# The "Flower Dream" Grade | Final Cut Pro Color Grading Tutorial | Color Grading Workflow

So there, we took out the saturation in our highlights and in our shadows as well. And then we kind of brought back the saturation so she is more of a focus here. But we can make her even more of a focus. And we can do that by adding a shape mask and kind of shaping our light, being essentially cinematographers behind the computer. And so I am going to open up another color wheels, open up a shape mask, and I'm gonna make a long oval shape here. This is the feather slider, so I'm gonna make it just a slight feather, not too much. I'm gonna click outside, and I am going to lower the overall exposure of the outside of the image,
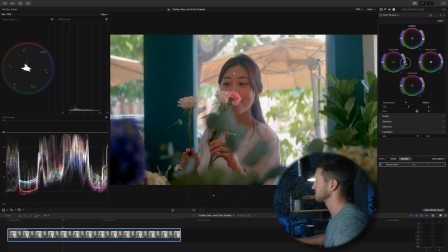[17:28]
and then a little bit more in the shadows. Actually, a little bit more in the midtones a little bit. And then in the inside, I'm gonna raise the midtones a tad. Raise it, and I'm gonna lower the shadows. So she's a little bit brighter, but we still have a little bit of contrast.
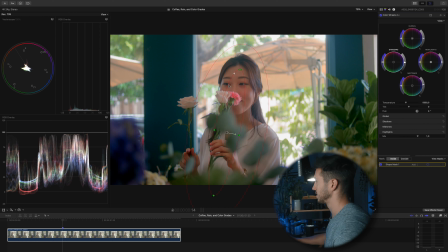[17:44]
You see how that just adds more contrast because her eyes are dark and her hair is dark. It just makes it look a little bit more natural, but all the while making her a little bit brighter. And that's kind of a spotlight effect. So let's see what that did if I turn this off and on.
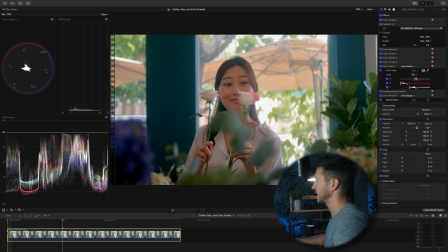[18:00]
And if she's moving, which she kind of is, you will need to keyframe that.
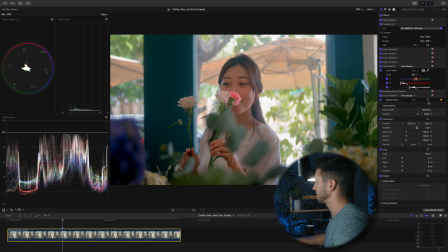[18:05]
So just by clicking this button and then making sure you have that up, you can kind of adjust where that is. So if I just kind of move this slowly over here and right about here.
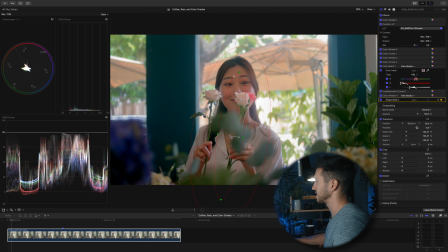[18:18]
Now there are plugins you can use like Core Melt Slice X, but we will just use this for now. There we go. And it's kind of tracked to her, which is nice. That is the benefit of using DaVinci Resolve, is it has a good tracking feature.
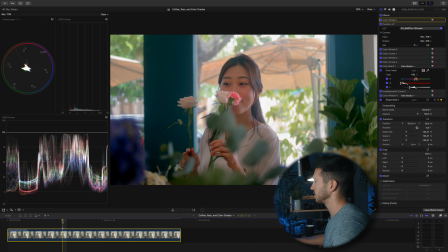[18:33]
So in the shot, we have some nice framing because she is kind of between these two columns and it already kind of guides our eyes in. But to help our eyes kind of be guided in a little bit more, I'm going to shape the light a little bit more by adding
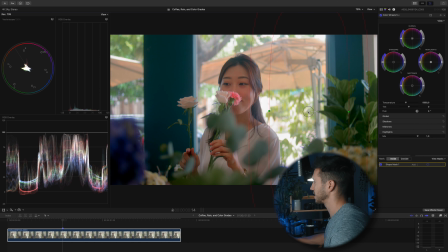[18:51]
2 shape masks on each side of her and then just feathering the hell out of it. So if I feather this and pull this way past here, and then I'm going to lower the midtones, maybe the overall. Let me lower the highlights a little bit. Okay. Pull that in a little bit.
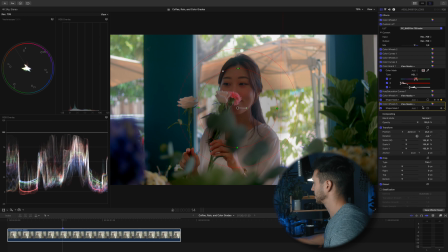[19:09]
And then I'm gonna do the same thing on the other side by including another shape mask, which will have it on the same color wheel.
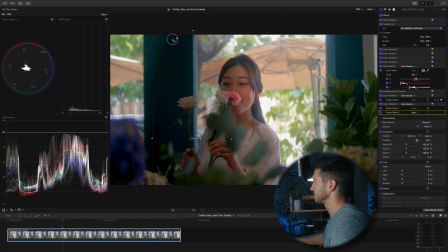[19:17]
And then I'm just gonna do that same thing that I just did, kind of rounding it out, adjusting the feather so it's a lot.
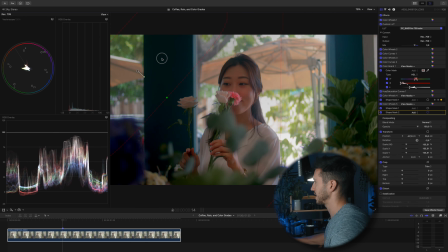[19:25]
We'll turn that and kind of push this away.
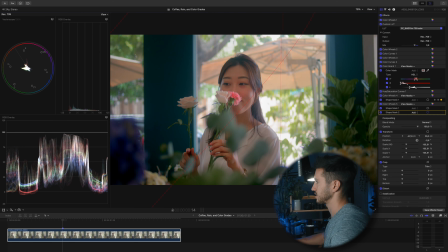[19:28]
And the reason why I'm not having it be vertical is because this is already so dark. I really just want this area to kind of force your eye to look at her. So let's turn that off and on and see what that did. Okay, so you see how that kind of guides our eye in?
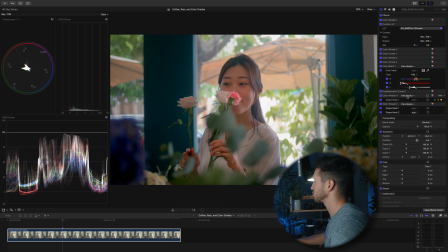[19:48]
It kind of guides our eye into her, so she is the more of the subject of the shot. And we also want to check to make sure her skin is accurate. We want to make sure her skin is the actual color of skin.
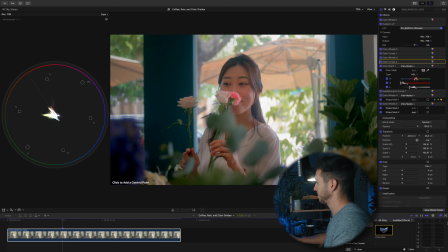[20:02]
So add a draw mask to your clip here, and I'm going to select part of her skin. I'm going to actually move around this part because this is the pink light that's reflecting off this flower. I'm going to kind of go down here and just see what that's like.
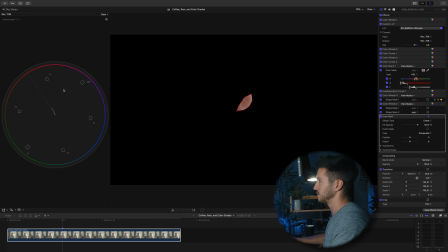[20:20]
We'll connect that. And pull up your Vectorscope so it's nice and big. If you don't know how to use the Vectorscope, essentially this line is the skin tone line. So no matter what color your skin tone is, it should always fall on this line.
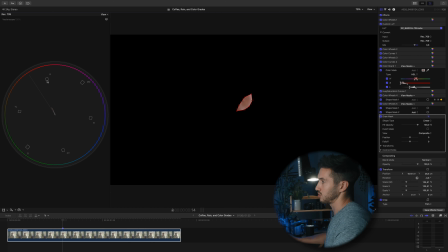[20:33]
And if you don't know about the rest of the scope, you have all of these color values here: red, magenta, blue, cyan, green, and yellow. And if you were to connect an imaginary line to all of these squares, if your color extends to the line or past the line or even kind of close, it's way too saturated.